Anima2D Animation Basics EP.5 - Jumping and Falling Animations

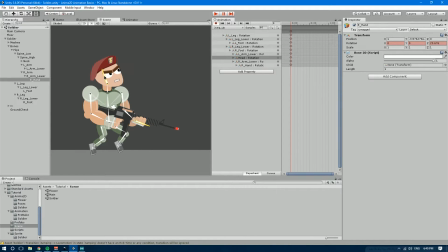4:13 And let's make his head look upwards a little bit. And there you go. That's the position that we want for the jump up animation or something similar.
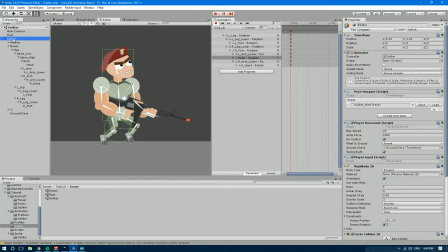4:22 Now, let's do something else. Let's go into the soldier game object and we're going to create a new pose.
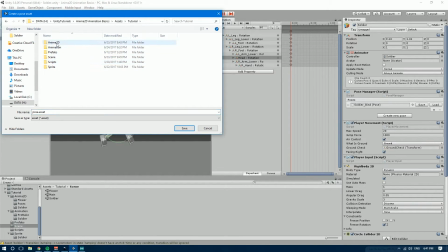4:29 And we're going to save it under the tutorial Anima2D poses. And instead of soldier bind, we're going to call this one soldier jump and up.
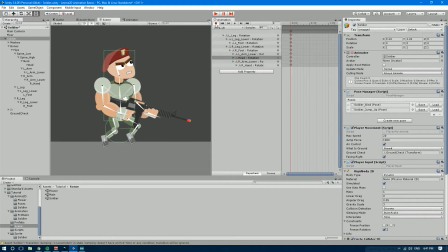4:42 There you go. The reason why I'm doing this is because right now we're gonna exit record mode and we're gonna create a new clip,
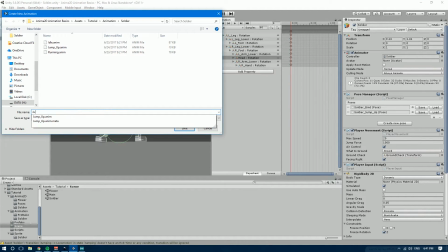4:49 which we're gonna call jump and down. There you go, jump down.
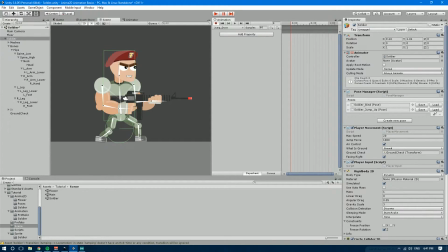4:54 And now let's hit the record button and let's just click on load and load up that soldier jump up pose. That way we have the character in the exact same position that we had him in the other clip.
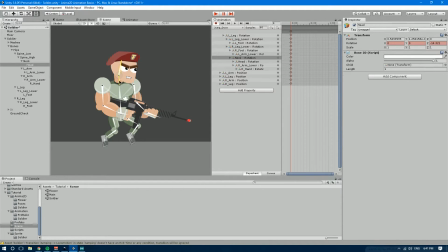5:07 And for this clip, we want the head to be looking downwards a little bit because he's falling, so he wants to look where he's falling. And then we're just gonna bring the weapon up a little bit. We might have to move the arm a little tiny bit. There you go.
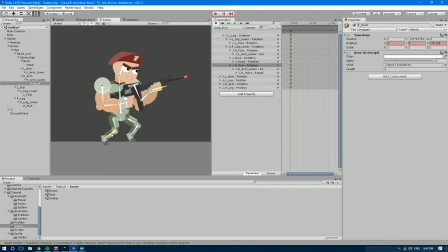5:26 Just a tad more. And now for the legs, we want them to be pointing forwards, like so, as if he was getting ready to land with his feet, you know. There you go.
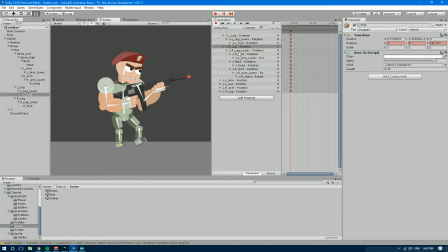5:44 Something like so looks good. So perfect.
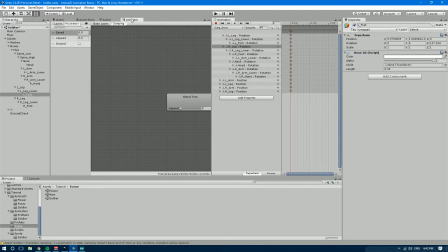5:47 Now that we have this, let's exit record mode and let's go back to the animator and let's actually add those clips into the blending tree.
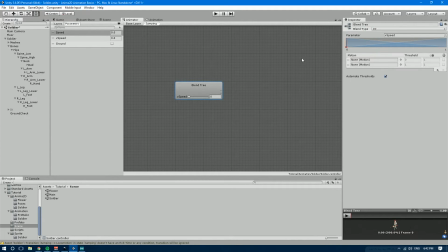5:54 So if we select the blend tree, we're gonna add, let's go over here into the animation soldier folder and let's drag the jump down and jump up animations, and let's deactivate automate thresholds.
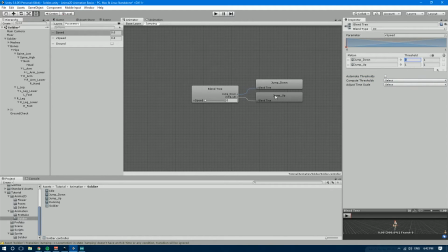6:11 And we're gonna set some thresholds in a very particular way. So here you can see that we have V-speed, and this parameter is positive whenever the character is going up and is negative whenever the character is going down. So the thresholds will determine the transition depending on that variable.
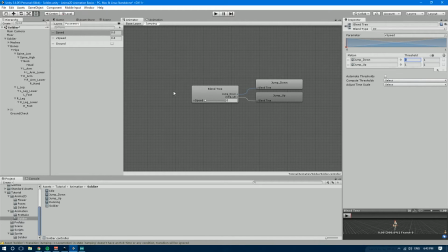6:30 Now, when the character is either falling or jumping upwards at full speed, this value is gonna be somewhere around 6 or 7. And so the thresholds that we want to set are for the jump down is going to be -6,
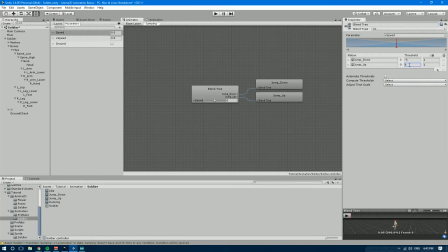6:46 and for the jump up is going to be 6. You could use other values and it would work the same, but the reason why I'm setting such a big threshold is we're going to get way smoother transition between the two animations.
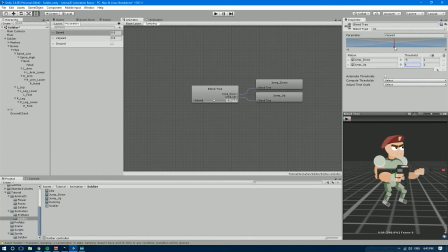6:59 If I pull up the preview over here, we're going to have a way smoother change and transition between those two animations, which is going to make the jump look way better. If we go back into the game window now, let's save the scene and hit play.
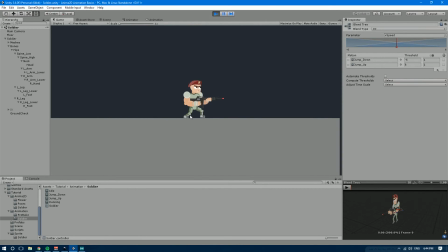7:16 So now over here we have the walking, nice. And now if we jump, did you see that? Boom. There you go. Now we have some jumping animations. Now you may be wondering, what about the falling animation? Well, you have probably guessed it.
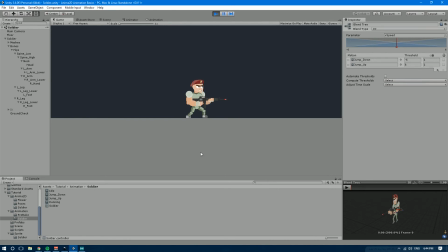7:33 The V-speed is gonna be negative whenever we're going down.
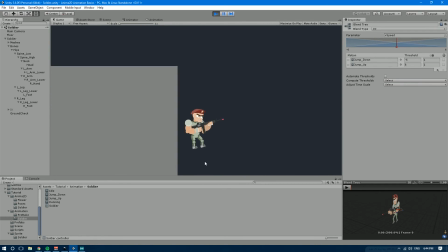7:36 So if I just follow this cliff, you'll see that it plays the jumping down animation because the V-speed is negative.
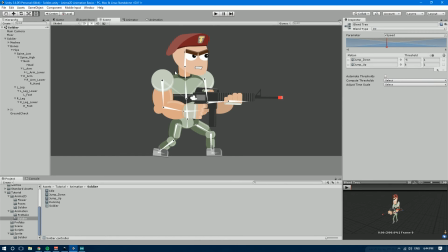7:45 So we've actually killed two birds with one stone here, because we,
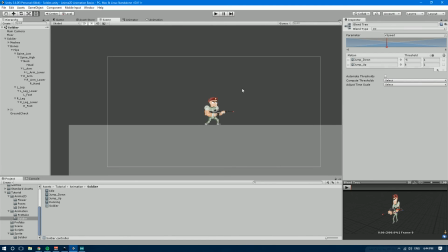7:49 with just one blend tree, we have fully set the jumping animations and the falling animation all in one. So that was it for this tutorial. I hope you liked it. If you did, give it a thumbs up. In the comments down below, let me know what do you think about this tutorial, if you have any suggestions for new tutorials or any questions that you may have.
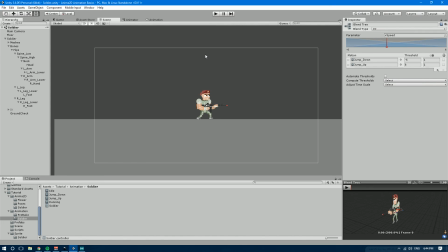8:07 Also, subscribe for more videos like this and to check out the next tutorial about shooting, which is going to be really, really cool.